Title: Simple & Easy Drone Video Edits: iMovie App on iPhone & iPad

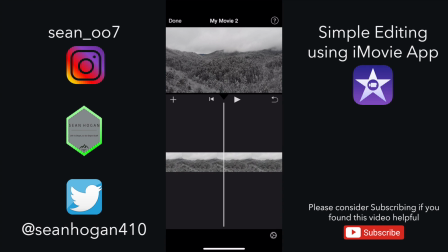(12:05)
We now have two clips. So let's continue to look at this clip as we progress forward. So now the drone is stopped. You can see that. Boom, the drone stopped. Now, what I do see a lot of times, some mistakes made by some inexperienced editors,
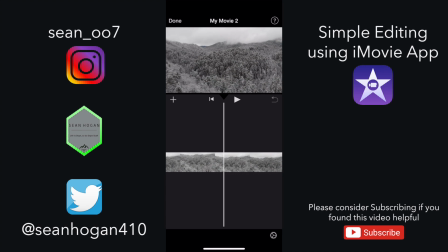(12:22)
is they actually leave a lot of this stuff in. And to me, that's just sloppy editing. They leave a lot of the drone movements. They leave a lot of the movements into setting the next shot up still in the video. And I think from a viewer standpoint, that's just kind of like sloppy editing.
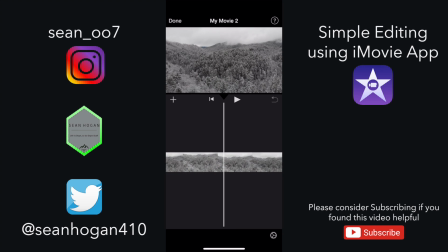(12:42)
It kind of messes with your visual mind a little bit. Should be telling a story in each one of your videos, right? And creating a mood. And for this particular mood of the video, it's very gentle. I like making nice, relaxing nature videos.
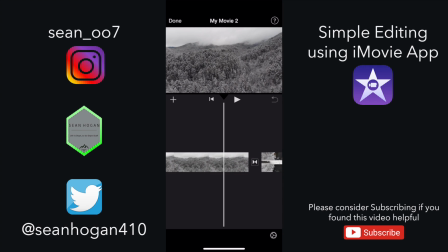(12:58)
So I'm not trying to have kind of awkward, rough, violent movements inside this particular video. So, and there are other videos like that. If this was maybe an adventure video, if we were kayaking down the river in whitewater or something like that,
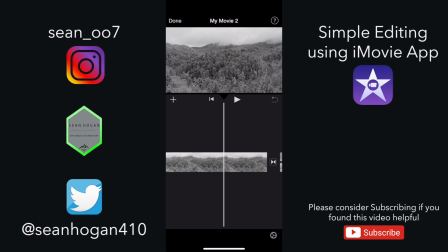(13:12)
you could probably get away with having a little more violent movements and editing in some, a little faster paced music and stuff like that. But this particular video is not that type of video. So I don't think we really have anything in this particular clip that we want to keep.
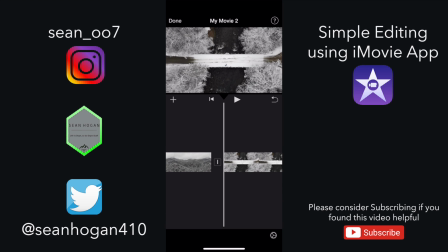(13:27)
So I'm going to select it, hit delete. That's gone. Okay, so now we have our final clip here. And if I remember correctly, we actually back the drone up, get it ready for the shot. Then we start progressing forward. Okay, so let's go ahead back to the beginning of this clip.
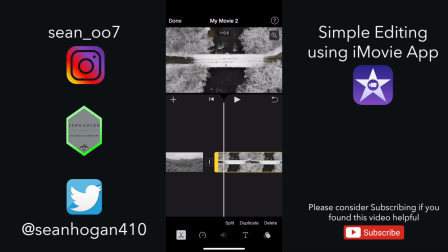(13:46)
Select it by pressing down on it for a moment. Move your finger left to right. As you can see, the drone backs up, gets ready for the shot, and we should start seeing this go forward.
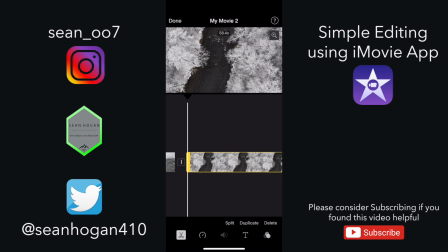(13:57)
Okay, so another mistake I see frequently is people will start the clip when the drone is stationary.
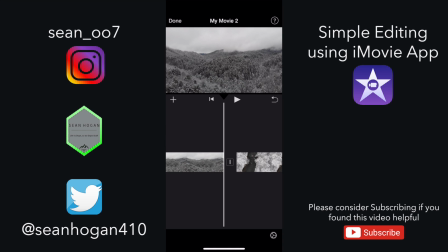(14:05)
So I'm going to go ahead and hit play here, and you can see what I'm talking about. The drone is stationary and then starts moving actually inside the clip.
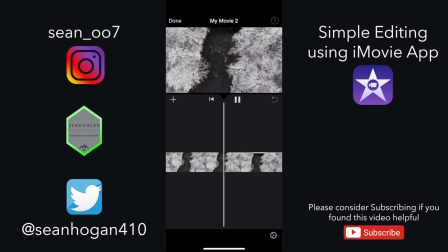(14:15)
Stationary, then starts slowly moving and getting up to speed. So what I want to do is avoid that. So I'm actually going to edit this clip, dragging my finger left to right until it gets up to speed. So it's starting to move there, and then it gets up to speed right about there. Let's go ahead and hit play and check it out.
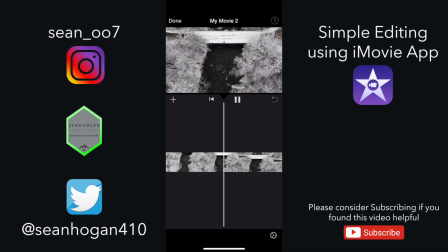(14:37)
Much better. Much better. It's a little easier on the eyes, I think, too. You're not watching, it's kind of sloppy editing, I guess, leaving the stationary section of it in there and then moving the drone around.
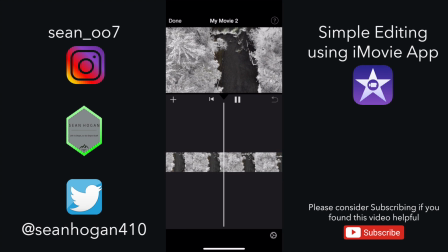(14:52)
So it's a little cleaner look as well. So this goes down the river a little bit. Bird's eye view straight down. And then should go into the trees.
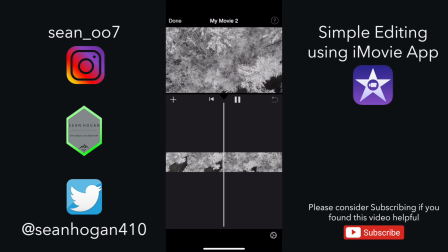(15:07)
And there's a dirt road right over these trees too. Okay, so I'm going to go ahead and stop this here, because that's the rest of the clip. So quite certainly, you know, this is still pretty, right? There's snow on the ground, there's snow in these trees, it looks gorgeous.
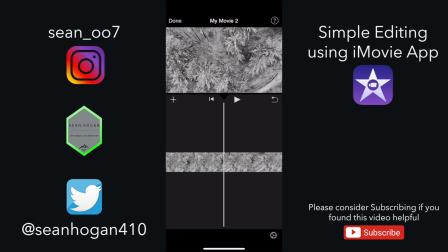(15:27)
And the drone stops. But for the purpose of this whole entire little video we're editing is to really showcase the river. So I don't really need pretty much anything from here forward.
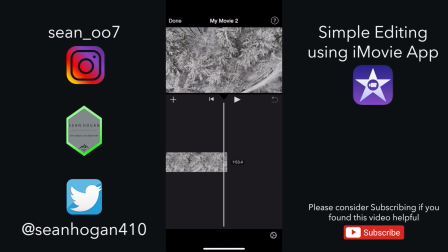(15:42)
So I'm going to go ahead to the end of this video. I'm going to select this clip by pressing down on it momentarily. Put my finger right to left. I'm going to back up this particular clip. Right. Oop. See, it's a little bit too much. So I'm going to go back left to right.
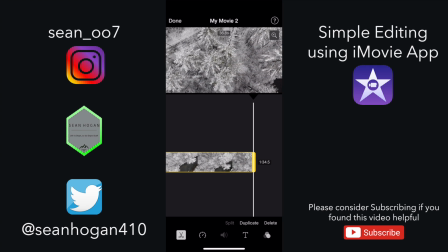(16:03)
And I'm going to, as soon as this gets out of frame, right about there. That's pretty fair. I'm going to leave that as the end of the video. You can't really see the road 100%. You know what? I'm actually going to back it off a little more.